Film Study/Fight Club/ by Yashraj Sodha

Hello everyone, I am Yashraj Sodha, a student of Department of English, Maharaja Krishna Kumar Singh Ji, Bhavnagar University. We are going to discuss about the film studies. It is about a movie, Fight Club, which is also based on the novel written by Chuck Palahniuk. Uh, Let me share a screen for better understanding. It is a movie, Fight Club.
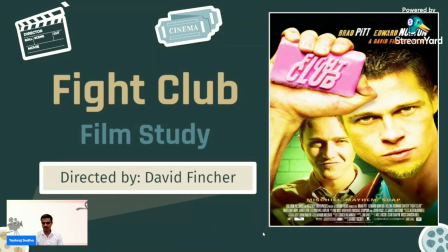0:23 You can also find the poster of the movie, and it was directed by David Fincher. Uh, in this first frame, very beginning,
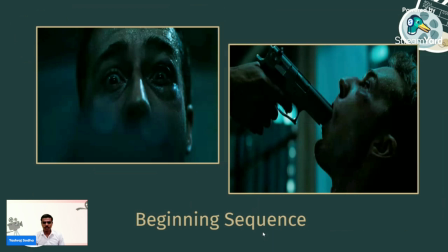0:31 you can find the main protagonist is very close up shot, and the gun is in his mouth. It shows the we can say the tension in the scene, and we are also curious about what is happening next and what happened to him and why he's in this position.
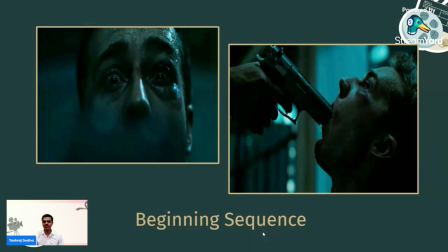0:47 So in the beginning sequence and in the ending sequence, we can reach through that scene again. So it was like the flashback of the whatever has happened, what gets you him into this situation.
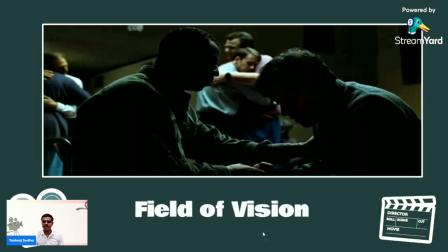1:00 So it is in that way. uh, in this second frame, you can find the field of vision. In the background, you can find the protagonist who is hugging someone, and in the foreground, there are two men are talking, and one is consoling someone else. So it shows the lighting, use of lighting in the background and the blur background,
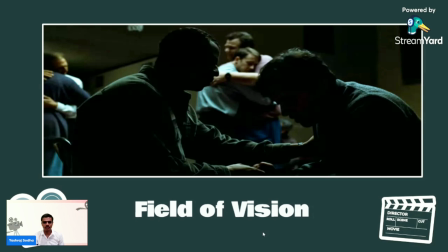1:18 which is very important for us to like understanding the scene. So it gives the depth to the scene or the movie. So it is like field of vision you can find.
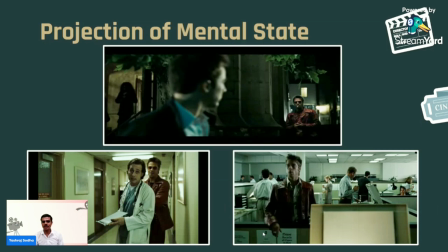1:30 Projection of the mental state of the protagonist. Like in this three of the frames, you can find the character of Tyler Durden, which is not came into the movie, but in the glimpses, in the microseconds, you can find him on the screen for some times.
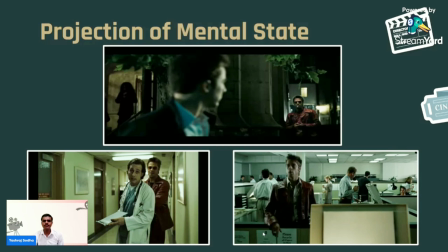1:43 If you are watching a movie first time, then you might not observe him, but later on, you can find that he was there. So some of the sequence in the beginning sequence, when he was not entered in the movie also, but still he is visible for some seconds in the frame.
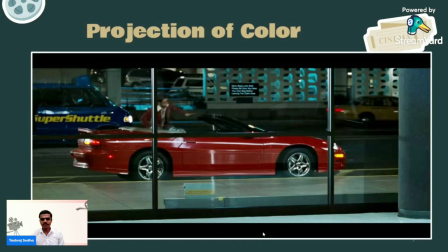1:59 In this frame, you can find projection of color. You can find in this frame, like Tyler Durden is wearing a red jacket, and the most of the part of the movie, you can find that Tyler Durden is wearing a red suit, and you can also find the red color,
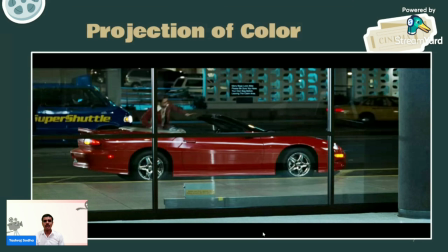2:15 which is also shows the aggression, and the counterpart of the narrator, which is Tyler Durden himself. So we can find the another part which is like totally different from the main narrator, who is Tyler Durden.
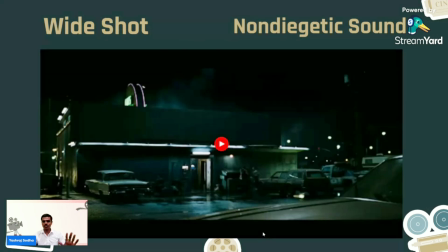2:30 In this video, you can find the white shot, which gives us the background shot, and that how we can find these two people are fighting. So it shows the major theme, which is Fight Club, where they begin, where he begins the Fight Club,
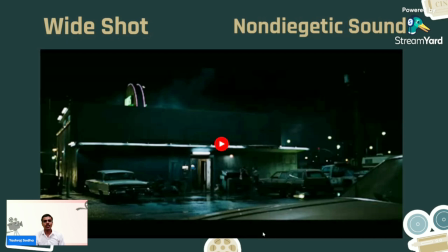2:48 and you can also find the background music, which is non-diegetic sound, which is not coming from the frame, but it is also added as a background music. You can observe that in the video.
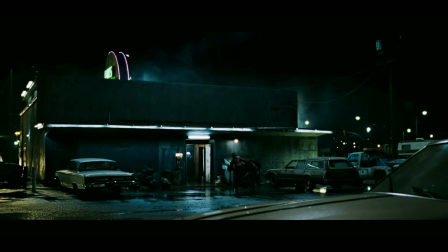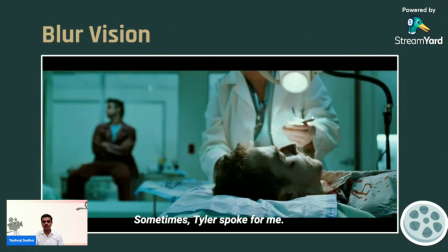3:11 In this frame, you can find the blur vision, and you can also find in the some subtitles like something. Sometimes Tyler spoke for me. It shows the also gives the narrative strategy. Like while you watch the whole movie, you get to know that Tyler Durden is none other than the narrator himself.
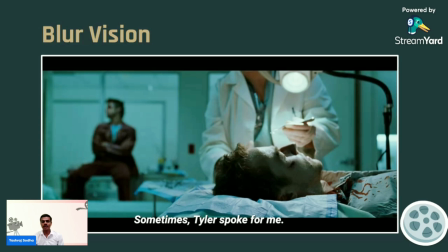3:28 He's projecting himself, but in this first part, we didn't know that. So he says that sometimes Tyler spoke for me. So he's talking himself, but he seems like in that way. So it is like in the blur background, which is not visible for us also, and for the protagonist also, narrator also.
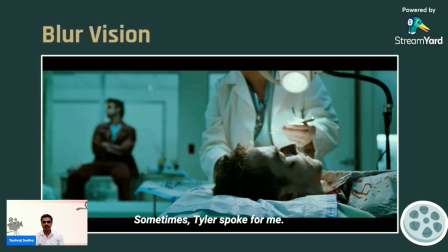3:46 So it also gives the depth to the movie. So while we watch the movie second times, we can observe some of the parts in this way.
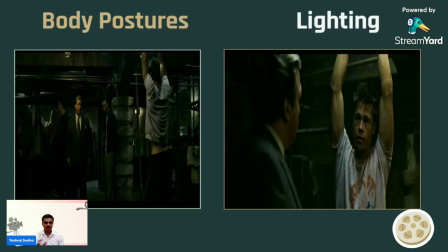3:56 In the two frames, you can find the body postures and the lightning. Uh, in the first frame, you can see that the businessman is standing there.